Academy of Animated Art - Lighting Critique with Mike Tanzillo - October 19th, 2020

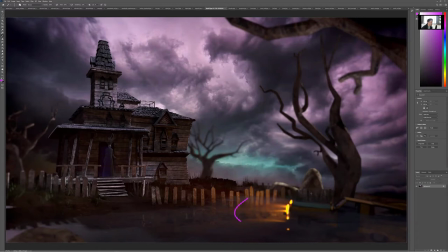9:39 um watch out for the depth of field on this this is a bigger scene so you don't want a lot of defocus um because you just really want to focus in um like because like this amount of focus back here makes the house feel like a miniature um and you really kind of
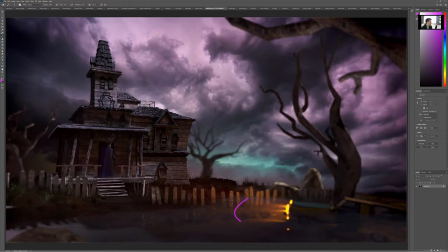9:56 want to recognize like the largeness of this being a house and a car like you know larger than human scale and not model sized um so even if we turn this off we have to find a way if this is our character to get to get interest here right we can either um
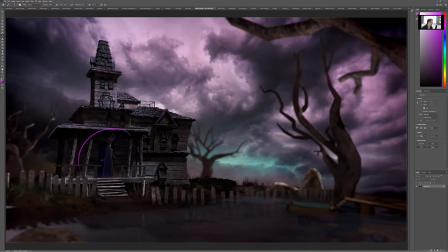10:16 so if the character's shape is reading dark we need to figure out how to get some light around there to get the the character to read Be it light from behind to hit a little bit of a rim. Be it light from the sky,
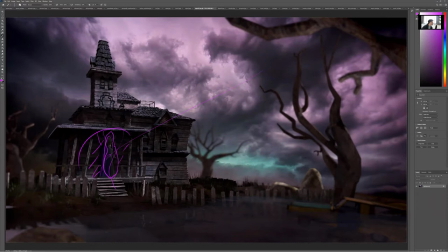10:32 like sneaking in here and hitting the character and giving the character more purple and allowing the area back behind to go dark. That could be one option as well. But I think that's going to be your big focus. Like how do we get this character to read?
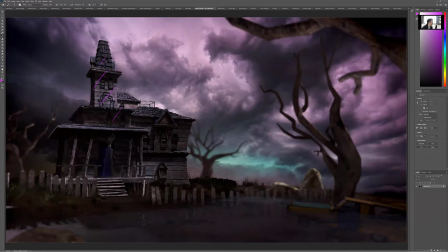10:51 And then once we're zeroing in here, you can kind of take down some of this region as well i think it would be kind of cool to do the the sky influence on the character and then like get more of these purple uh cooler tones in the foreground like over here like because
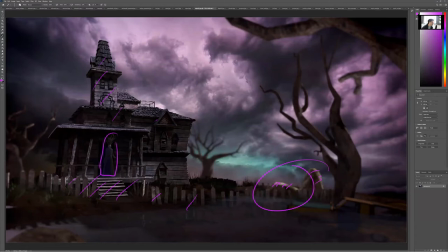11:07 that light on these rocks feels pretty neutral where this is like that super magenta and then allowing like keep this dark back there and then just allow the character
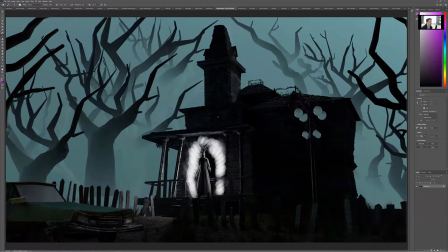11:15 to pop off i think that would be a good a good strategy to go from from there donica okay first uh initial design very cool like the background love the aerial perspective love the darkness that you're getting in the foreground
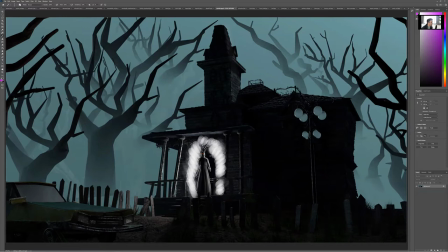11:29 um this drawing of of light coming out i'm assuming that's just like light coming through the door and emanating
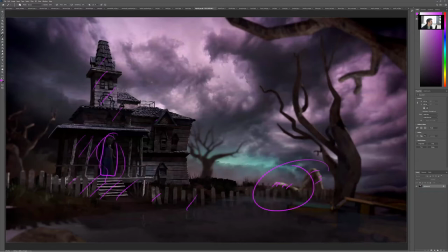11:35 around uh that would work out really well the other thing you want to like the way that
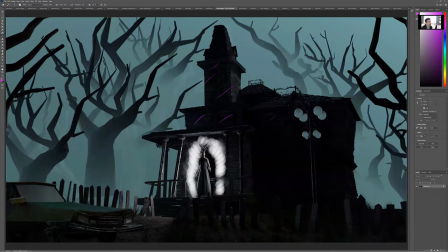11:41 um this last one has a lot of light on the house i think that you can split the difference and and get just like a little bit of light scraping in here from the from the um atmosphere and from the surroundings um because it would like it looks like with the amount of
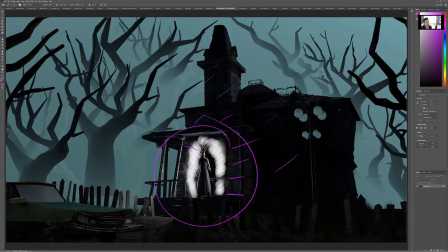11:57 light that you're going to be pumping in down there like this is really going to sell and there's going to be light scraping along back here and um but like this area here is like total blackness and it would be nice to get a little bit of our read on the house itself um additionally you've got this spilling out here it'd be nice if like some of these got rimmed up a little bit
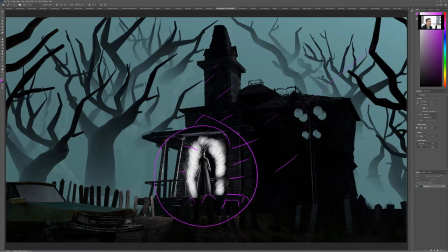12:18 just kind of separate out and then yeah yeah i think this is a good start though i
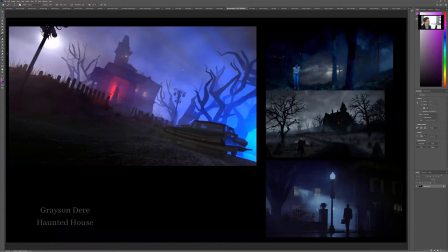12:23 think that you're you're you're well on your way grayson very cool camera angle love that you're pushing it we're getting this close to the ground we gotta maybe hit it a little stronger with a displacement or a bump um just a more detailed texture because it was it was kind of intended to be right a little bit higher i love this i think we can go a
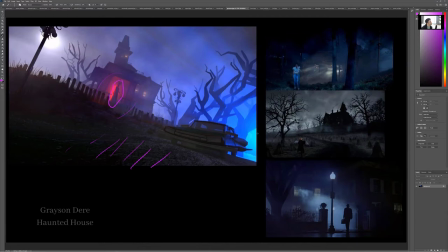12:40 little bit more uh contrasty a little darker on our character there um this i would tone that down you can go a shade brighter than
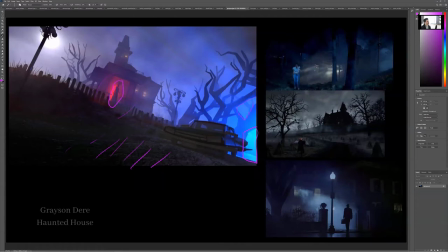12:54 this but not quite that that value because now we're like if you squint at it my eye is being drawn down this way and not here i want i want those to be pretty subdued and in that case i want that to be cranked up a little bit and with all this haze going
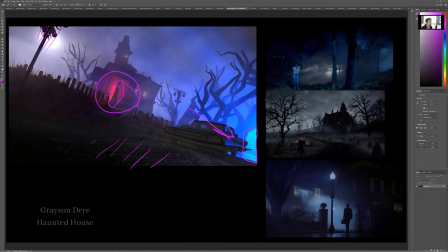13:08 on it would be nice if there's a little bit of haze over here too kind of wrapping around where the the moon wraps around this pole here um try and think what else these lights inside the house feel like they're half on half
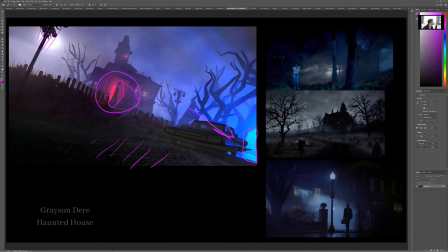13:26 off so either push them or pull them back um and it would be nice
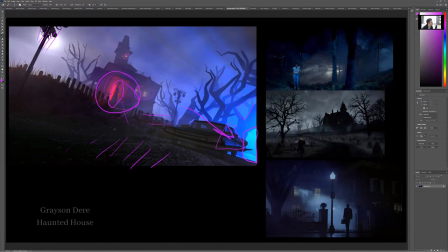13:38 i think so if this is toned down they would still like you see there's a little bit of light hitting the side of the car here it would be nice if we had that kind of influence from these lights onto the surrounding scene a little bit it's okay if this goes dark in here but just like a little bit of and like you know getting some rim light on there i think would work really well
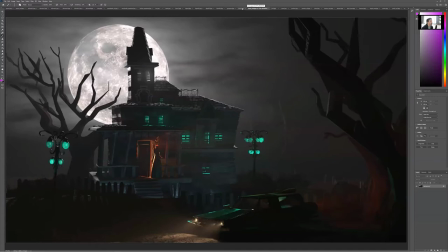13:55 uh but really cool start really nice nice nice job all
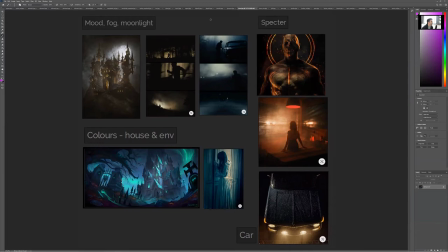14:02 right hannah so looking at your reference you got this yeah okay all right so with this one one of the things that's really nice about this is the amount of haze and like fog
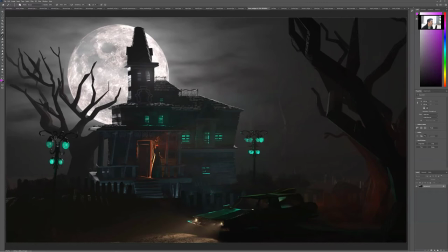14:16 and same thing here just like a super hazy and we hop over here the first thing i notice is just how crisp everything is um with this camera angle we're now a little bit higher than human eye level i would and and again it starts to like like depth of field starts
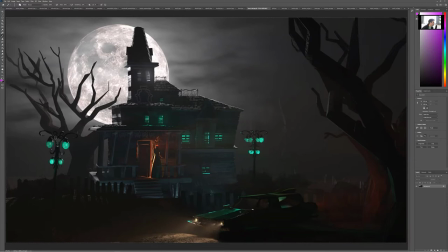14:32 to make it feel a little bit like a miniature so i would kick the the camera down a little bit just so we can be at like where we would be at eye level here um
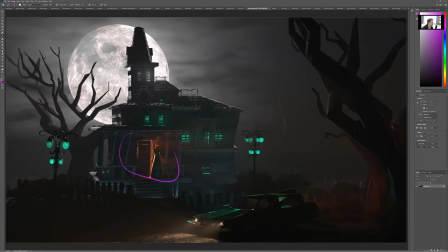14:44 terms of lighting i like that it's cool like you've you've done a cool thing by having this be all warm light i would really push that a lot stronger like warm warm warm like just like pulling out of there um and then for this cool light i would tone that down it's also
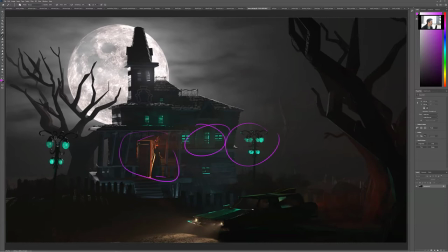15:01 interesting that this is the same color of what's happening inside the house like it's being tied all together um i would almost neutralize these and i guess for some other people i've been saying to turn them off because they're a little too distracting but i think that you can get away with because
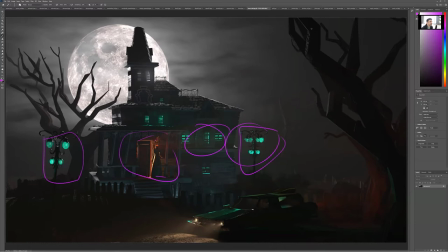15:16 there's not a huge amount of other stuff going on the moon is super sized here which is another thing and it would like with it being that big you would expect it to hit a little more rim light on some stuff um and then the headlights for the car um as we've seen
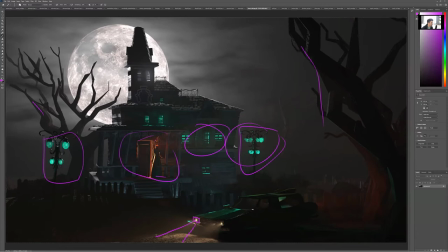15:33 in some previous ones it would be more like like this whole thing would be glowing and this would be a lot brighter um it's not so much like there yes it would be a spotlight coming out but you've you've really got to hit it harder and then this is like more of a rectangle of light um because the way that the light rattles
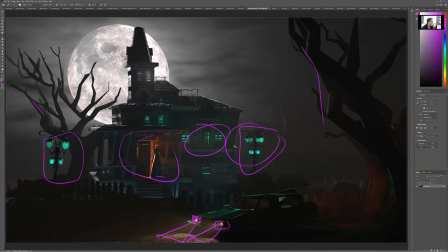15:52 around and bounces around inside the headlight beam um really influences that so there's that and yeah i would i think i think go from there so less on the green more on the red headlights up consider putting some rim light from the
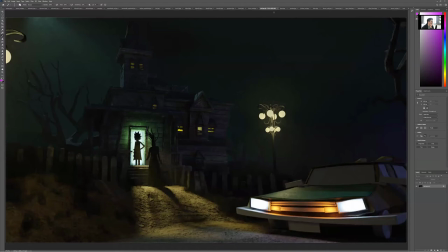16:06 the moon around and then we'll go from there all right jeff this is funny uh we've got now uh rick is now battling our main character maybe they're buddies i don't know they look like they're facing the same way unless my perspective is off it looks like they're both going into the house
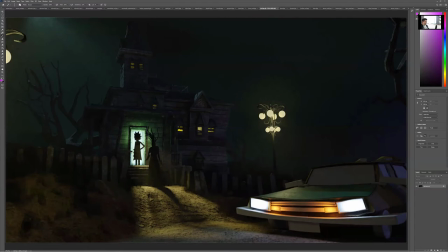16:22 which is an interesting one this is the first time we've seen that as opposed to the figure exiting the house um so the color of this light isn't matching what i'm seeing here on the ground like this feels more brown where this one feels kind of a blue green um there's also some
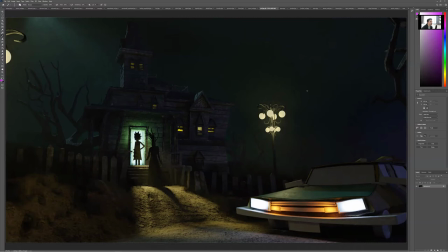16:37 dark shapes in there to watch out for it looks like there's some things that aren't getting light um again with the same thing i don't know if these lights are necessary they're not really helping us at all same thing with this one right here on the edge we don't want that um so
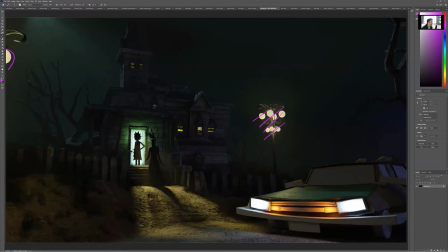16:50 definitely this one off just because like you don't want it just like a butting up to the edge of the frame there um with these unless these can provide some uh like a reason for being on i would just turn them off uh inside the house you can glow those up a little
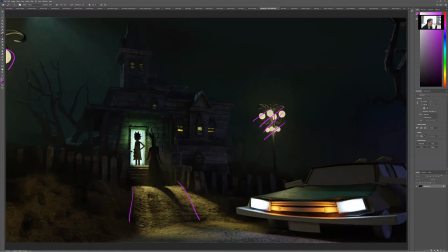17:06 bit they can almost be as bright as this uh just because they're so small compared to that and then for this light again yeah let's get the ground to tie it up to the color and really push that in value a little bit and allow those silhouettes to happen.
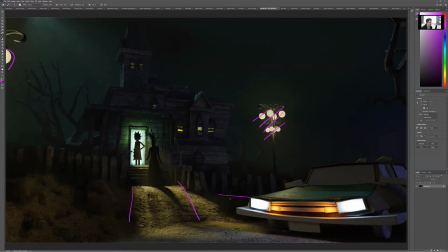17:20 And then in front of the, in terms of the headlights here, we want to see a little bit of, like I said, what we're finding in some old ones is that the headlights are kind of at night are made up of three visual components. There's like a light beam that comes out of the headlight. There's a small bit of flare and then there's a pool of light on the ground.
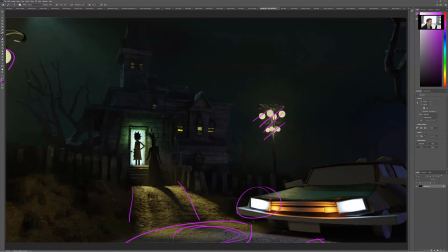17:39 So you really would kind of want to hit those up and make sure to check some reference because the headlight actually is much, much brighter than that when it hits the ground.